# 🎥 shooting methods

On this episode of Tiger Editing Tutorials, we will be covering shooting methods. And no, we don't mean service weapon qualification. We're talking about getting those epic shots that can elevate your edits from looking basic to something that truly looks like specialist Michael Bay Spielberg shot them. Let's get to it. First things first, equipment. This is one of the perks of doing your content on a cell phone. It makes it much easier to maneuver the equipment for those action shots. You truly do not need a drone or expensive camera stabilizer apparatus, photosynthesis thingy. You just need some basic equipment. You'll also need a tripod and a phone mount. The tripod is just a basic plastic 72-inch extender by On, and the cell phone holder is a Joby spring clamp that screws into the tripod mount. It's pretty straightforward. Both can be found at your local PX and are relatively inexpensive. Pro tip, try to acquire these through a GPC request from your S4. Anyways, really straightforward. Phone just clips into here like this, and that's that. And this will go onto the tripod like so. And we'll get into how we utilize this setup. With the tripod and mount, you'll be on your way to getting those epic shots. Spoiler alert, shooting content is an athletic event, and be ready to work as you'll be chasing shots, sometimes in full kit, depending what the training is. Hey, it really is a workout. If you're trying to get really epic moving shots, like you're going to be fully extended, you're going to be chasing after people, but those shots are going to be for great edits.
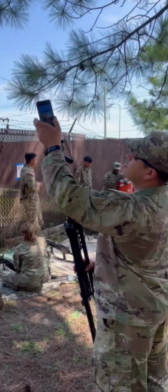Let's move on. There are three main shooting methods that we use here at the Tiger Battalion.
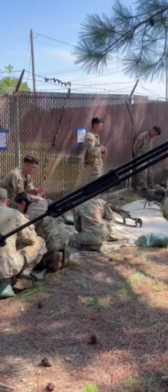The first one is the low 45. This is probably one of our most commonly used angles.
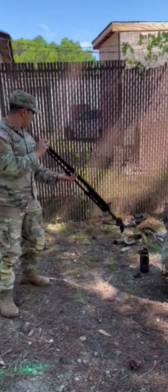For this one, you'll just need to rotate the phone so it's 45 degrees offset from the tripod.
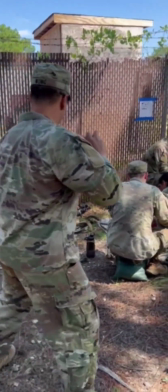Basically, you're going to rotate it all the way so it's level with the ground when you're fully extended from the tripod.
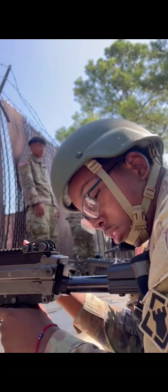And thus, you're going to be achieving a seemingly level ground shot.
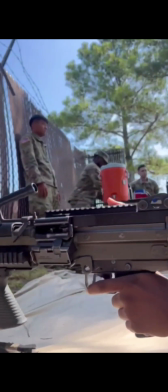The low 45 also works great with moving shots as you are able to stabilize and chase the action.
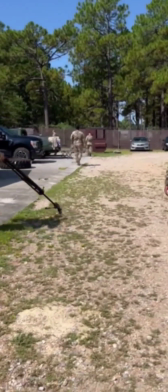This angle is great for making things appear larger than life, and they convey a real in-the-dirt feeling to the viewer.
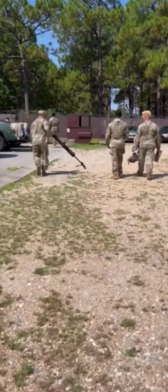This method is also great for shooters in the prone as you're able to extend the equipment to achieve shots while still being safe.
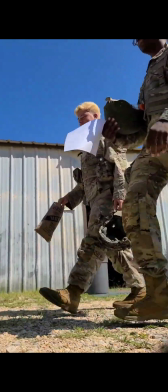The low 45 is very useful for circulation shots as you are truly able to get smooth angles
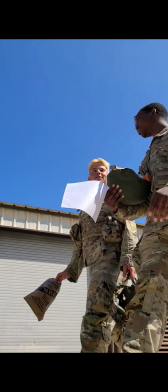by backpedaling and dragging the shot around the subject to convey that total picture experience,
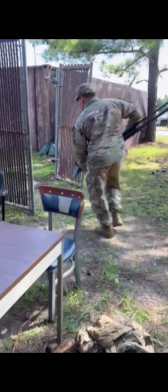i.e. a field brief. The second method we use very often at the Tiger Battalion is the high 45.
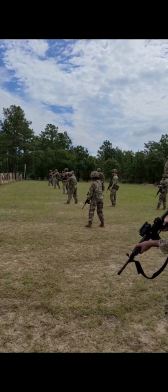This is useful for when you are just trying to get footage of something out of reach.
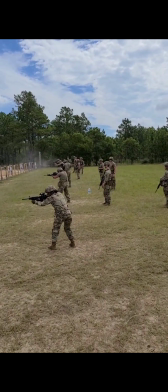Perhaps soldiers on a truck, climbing up a Connex in a mount situation, or over and through a window.
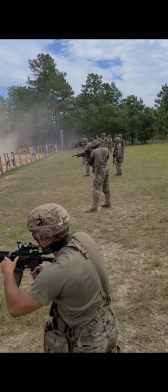The one thing to really understand about high shots where your subject is low is that it may convey a tone of insignificance or being emotionally lost even.
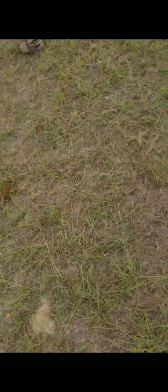This is only magnified if using a wide-angle lens as it captures more of the surrounding area.
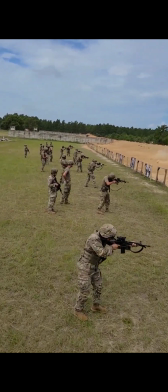The high 45 is also useful on a firing line as you are able to fly the shot over the shooters while remaining safe.
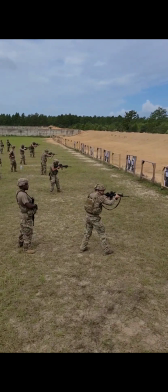It is significant to note that high anything is quite the shoulder workout, so be ready.
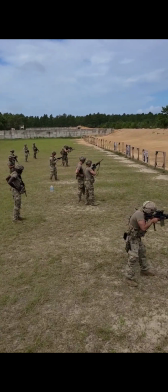This angle can also just be a high vertical shot where you chase a subject from behind.
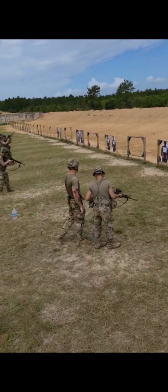It can really give it the effect of looking like a drone shot.
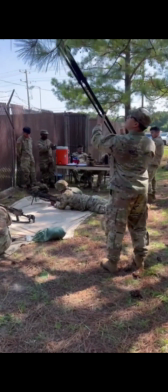The ceiling fan. This method is achieved with a fully extended tripod and the phone tilted forward at
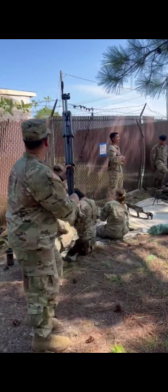whatever angle is level when it is maximally extended over the subject.